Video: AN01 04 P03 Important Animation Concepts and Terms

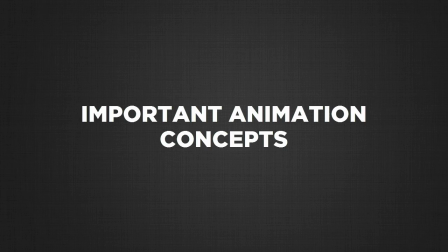Okay, so now it's time to start talking about animation concepts as well. Keys.
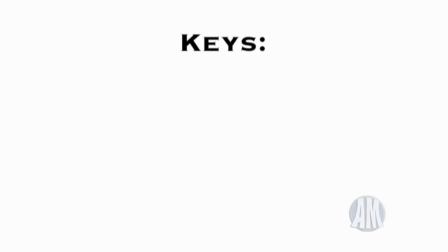So this might turn out to be one of the most important terms in animation. You're going to be using this term as well as the following terms and concepts all the time, and it's going to help us a lot when planning our animations. In a way, they're going to be the foundation of our animations.
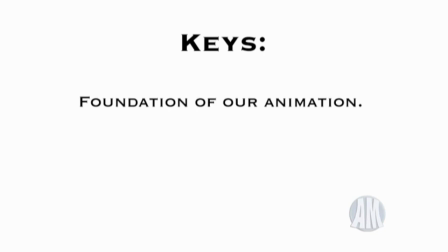Knowing what our keys are in an animation will help us plan the whole thing, and then talk about the different sections of our animation so that we can visualize what's going on a little better. So for now, let's think of keys as our story drawings in an animation or a shot.
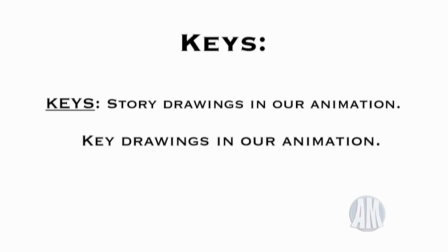We can also think of them as the drawings we need to understand what's going on in the shot. They can be considered as our storytelling moments within the shot.
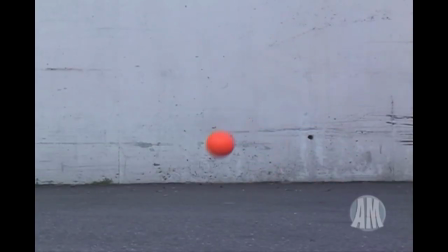So for example, let's look at a bouncing ball to understand this and break it down. Within this bouncing ball, what are the main drawings that we would need in the shot?
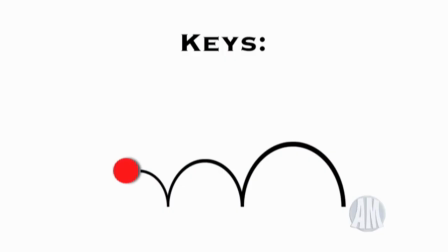All right, so right away we know that the ball is going to be bouncing in these spots in certain moments throughout the shot. So this is the most basic information we will need about our bouncing ball. So these are going to become our keys.
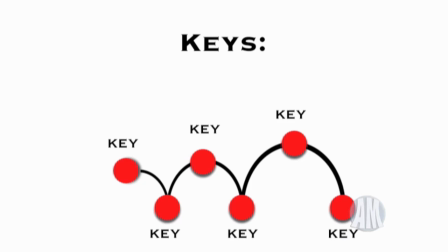We need this basic information for the shot or for the animation to make sense. In terms of importance, is the most basic information we need about the bouncing ball, our contact points and our highest points. So after we have this, then we can fill in the rest.
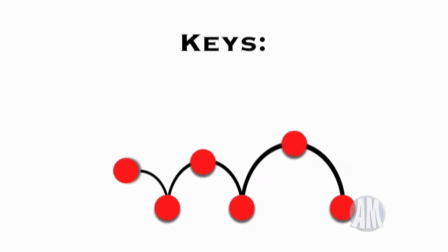But the important thing to remember here is that the keys will really help us to know this very rough,
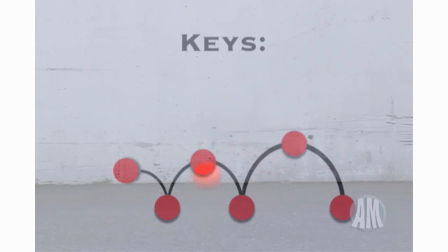basic information of the animation to plan our shot in the future and then go from there.
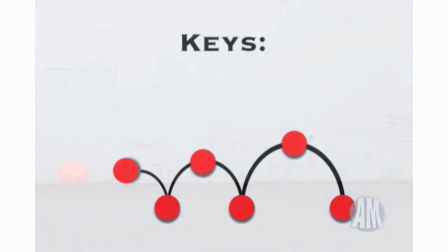So once again, they are going to become the foundation of our animation.
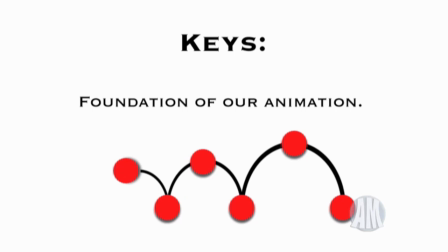So this very basic concept will be applied as we get more and more advanced in animation,
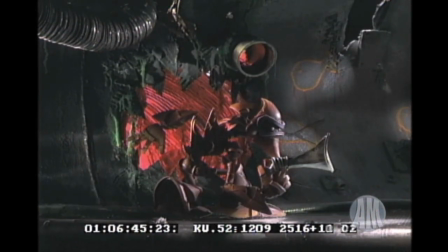and then we do full character animation with full characters. You will learn to break things down in animation and start from very simple
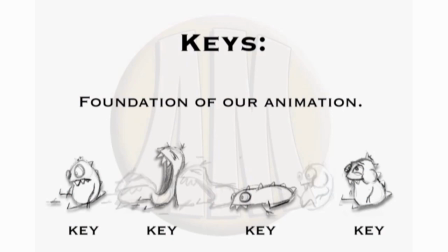and then fill more and more stuff while having your foundation well planned out.
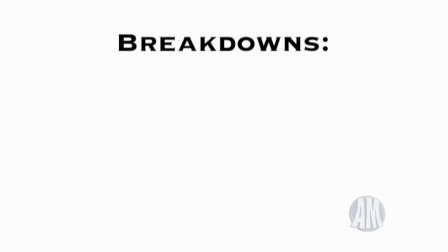So after we have our main keys figured out, another very important concept and information is needed. It's called a breakdown drawing. It could be defined as the passing position between two keys.
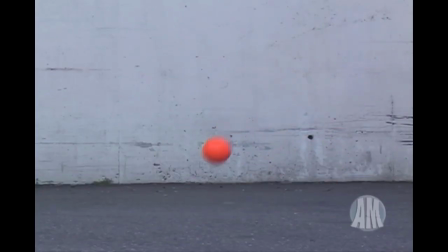So for example, let's go back to the bouncing ball example. We have our main keys figured out. We know the bouncing ball will be bouncing in these spots and hit those top heights.
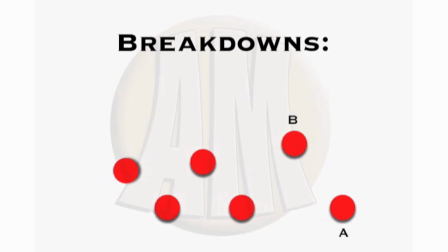So let's figure out our breakdown between the first two keys. We'll call these keys key A and key B. Our first instinct is to somehow put the breakdown drawing right in between both keys,
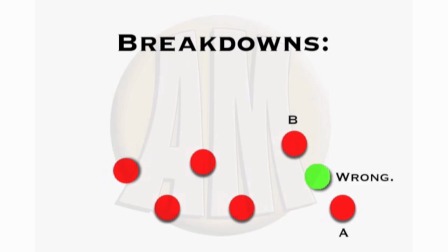which is not exactly what we want, because what this is going to give us is going to be a straight line trajectory. But we have to remember we are dealing with a bouncing ball. A bouncing ball has an arc as it bounces.
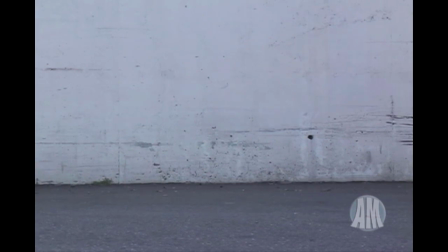So because we have an arc,
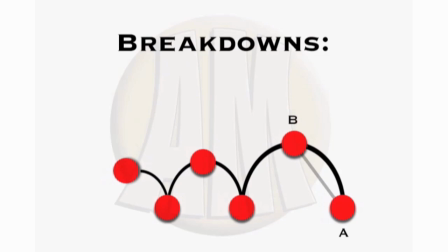then our breakdown passing position of the ball will be crucial and will be really important to sell the idea of this arc. So instead, our breakdown position will be here. So from here, just by having two keys and one breakdown, we are already selling the idea of an arc.
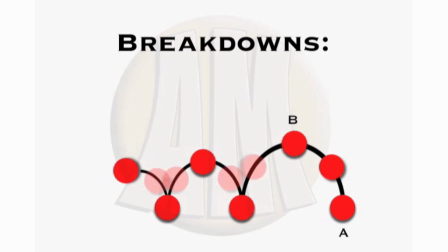And then we can figure out easily the other breakdown positions. It helps to define the trajectories of a pose. Like you might have two extreme poses of somebody drawing back and then throwing a punch. But you need a breakdown pose to know whether, did that punch arc out this way, or did he punch this way, or was it an uppercut? You don't know that from just pose and this pose. So the breakdowns help to determine the trajectories. With the breakdown, you're telling the computer, okay, I don't want you to create one of your infinite in-betweens in between my two poses. I want to tell you where to go.